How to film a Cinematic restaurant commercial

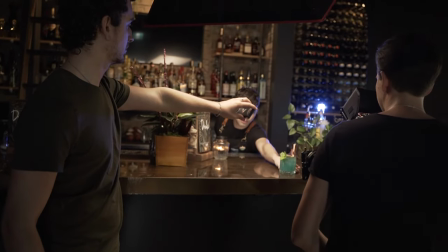0:00 If you want cinematic footage, you have to film into the dark side of your subject or the object that you're filming.
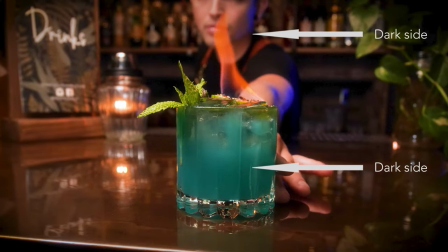0:07 It's as simple as that. Let's talk about it.
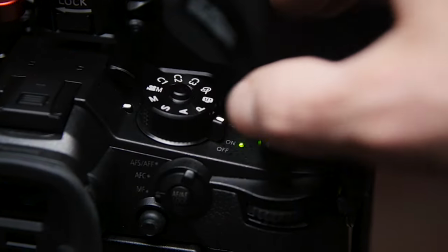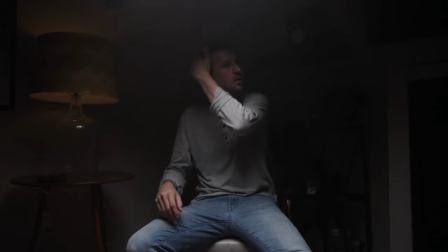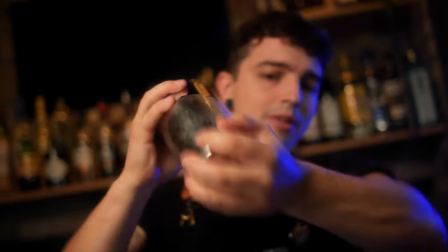0:21 So I recently filmed this restaurant commercial for a place called Salute Cafe and Bar, and there's a lot of things we could discuss about this commercial, like the pre-production, how we planned it,
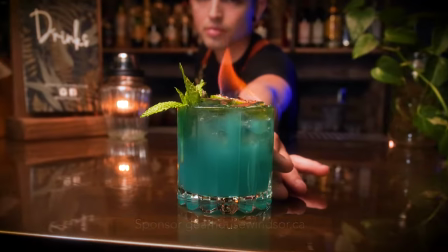0:29 but the one thing I really want to talk about is how I lit this commercial, and that it's not that complicated, and I think that you could do it too.
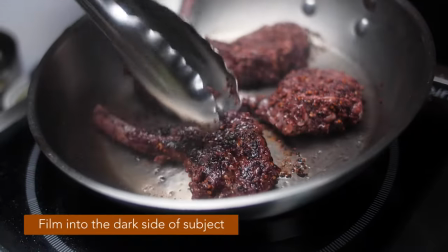0:35 And it all comes down to filming into the dark side of your subject. So whether you're filming a person, a building, food, it doesn't matter.
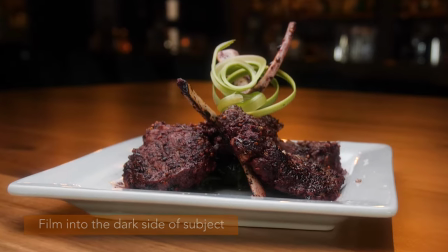0:43 You're filming into the dark side. Now, there's different degrees of that dark side, how moody you want it to get. But essentially, you're trying to keep the light somewhat behind the subject that you're filming.
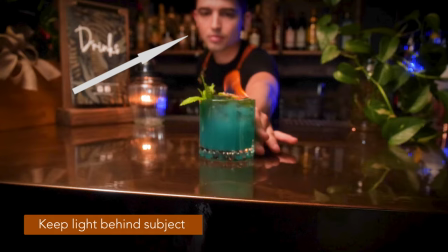0:56 So it could be slightly to the side of the subject, it could be a little bit overhead on the subject,
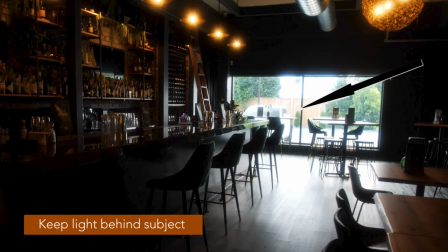1:01 or it could be dramatically right behind the subject. creating a real silhouette. The important part is you're trying to film into the dark side of your subject. You only knew the power of the dark side. So let's watch the commercial together and we can start and stop and I can give you notes as we go along.
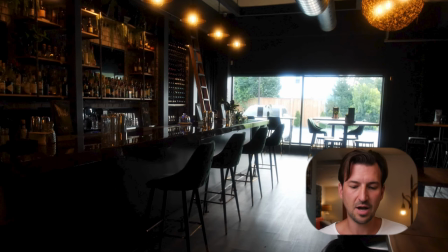1:22 Okay, let's just stop for a sec. Let's rewind. So right off the top here, you can see with this opening shot, we have our key light, which is the window with the sun shining in that's backlighting everything and then we have some practical lights on so we can see more of the bar but there's really not much going on here and
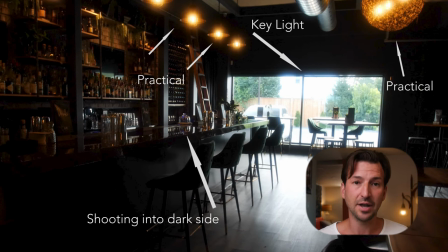1:40 I didn't use any of my own lights for this shot. I'm shooting into the dark side. Okay let's keep watching.
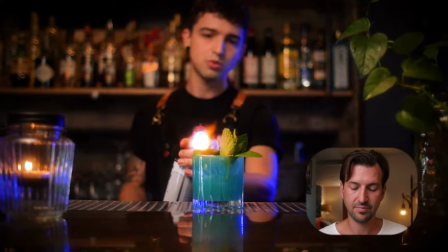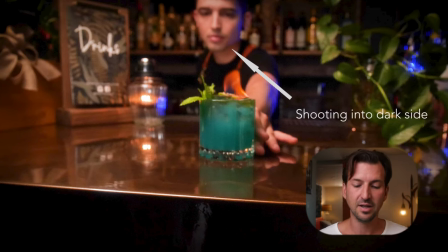1:51 There we go. Again with this bartender making this cocktail we have a soft box that I brought in that was just over
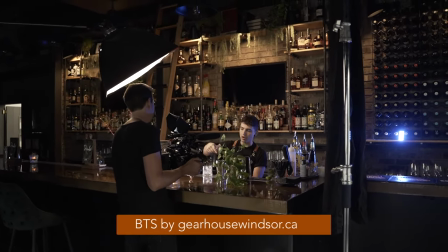1:59 to the left side of his face acting like one of those lamps we saw over the bar in the first shot.
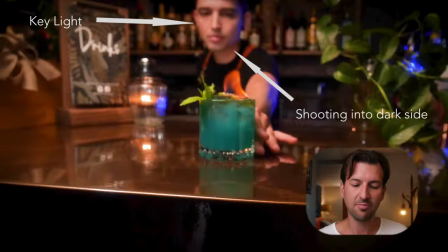2:05 And that's all it took was a small softbox, a 250 with a softbox on it. And we have a candle lit there and an Aputure MC blue light backlighting him.
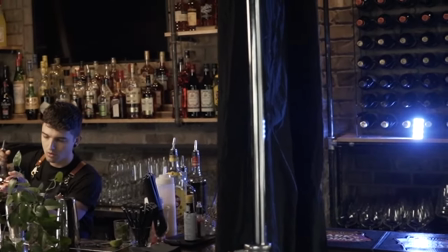2:15 But that was it. And you can see here that the light isn't so dramatic.
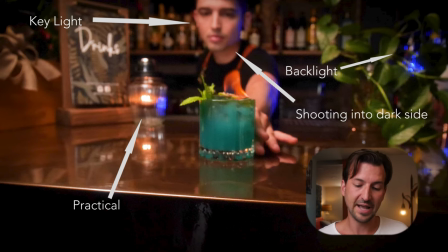2:19 It's shining on the left side of his face on an angle, but you can still see the shadow on the right side of his face. So we're filming into the dark side again. Let's keep watching.
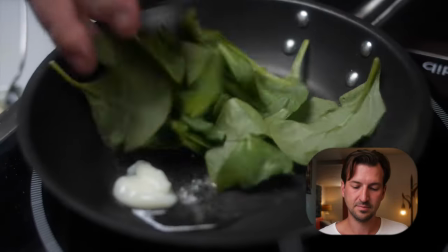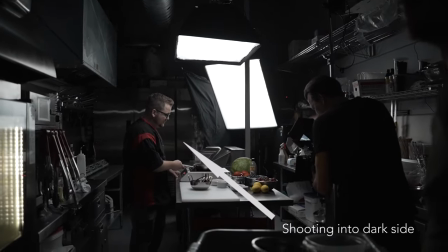2:37 for this we had a light in the far corner of the kitchen acting like a key light or a window and then we put an overhead the 250
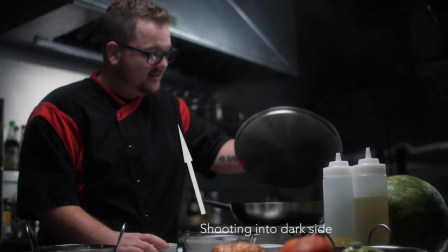2:46 with the softbox right over where he was cooking so we had all of this depth from the key light in the far corner and the
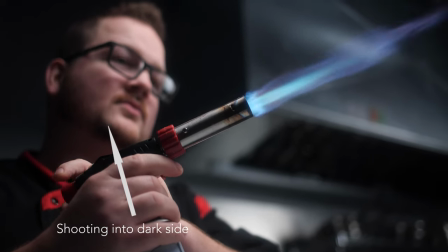2:55 softbox at the top just filling in a little bit of the shadows but you can see here we're only shooting into the dark side
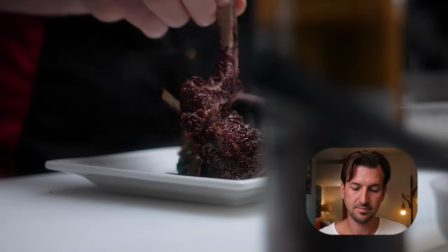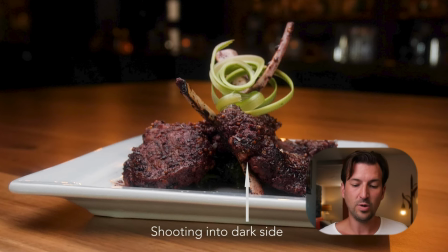3:06 Okay so now we got this shot of presenting the food we have a bunch of practical lights in the background creating depth and atmosphere and then we have a softbox over top of the food creating a nice kind of skylight look for the food and we can see all the colors of the
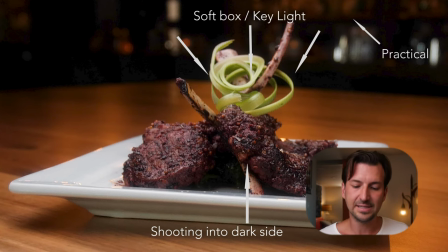3:23 food and the grill marks and it just looks beautifully lit it's nice and soft it's really beautiful and it didn't take much.
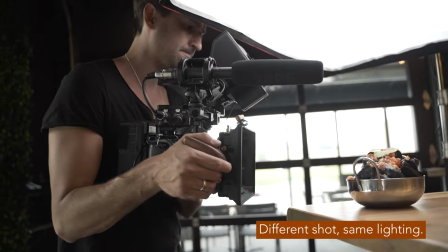3:30 All I did was throw the softbox overhead, turned off all the other lights in the room, used some of the practicals in the background, and it just looks great.
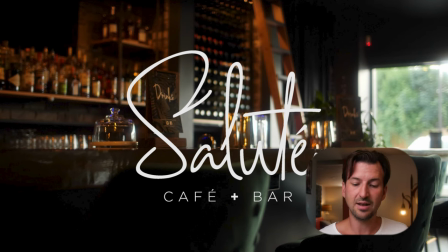3:41 And then for this final shot, it's just the window again, backlighting the bar with some practical lights on in the bar.
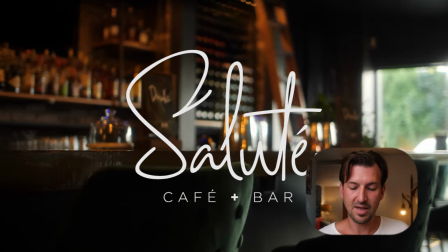3:49 So, I mean, it looks great. Super happy with that. Let's just go back a little bit here, and we'll watch it, and we'll just say out loud, backlit.
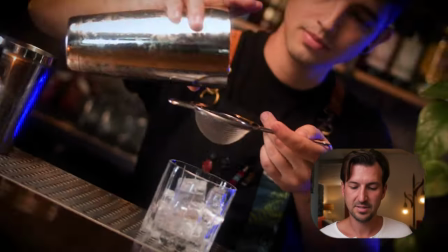4:02 backlit, side lit.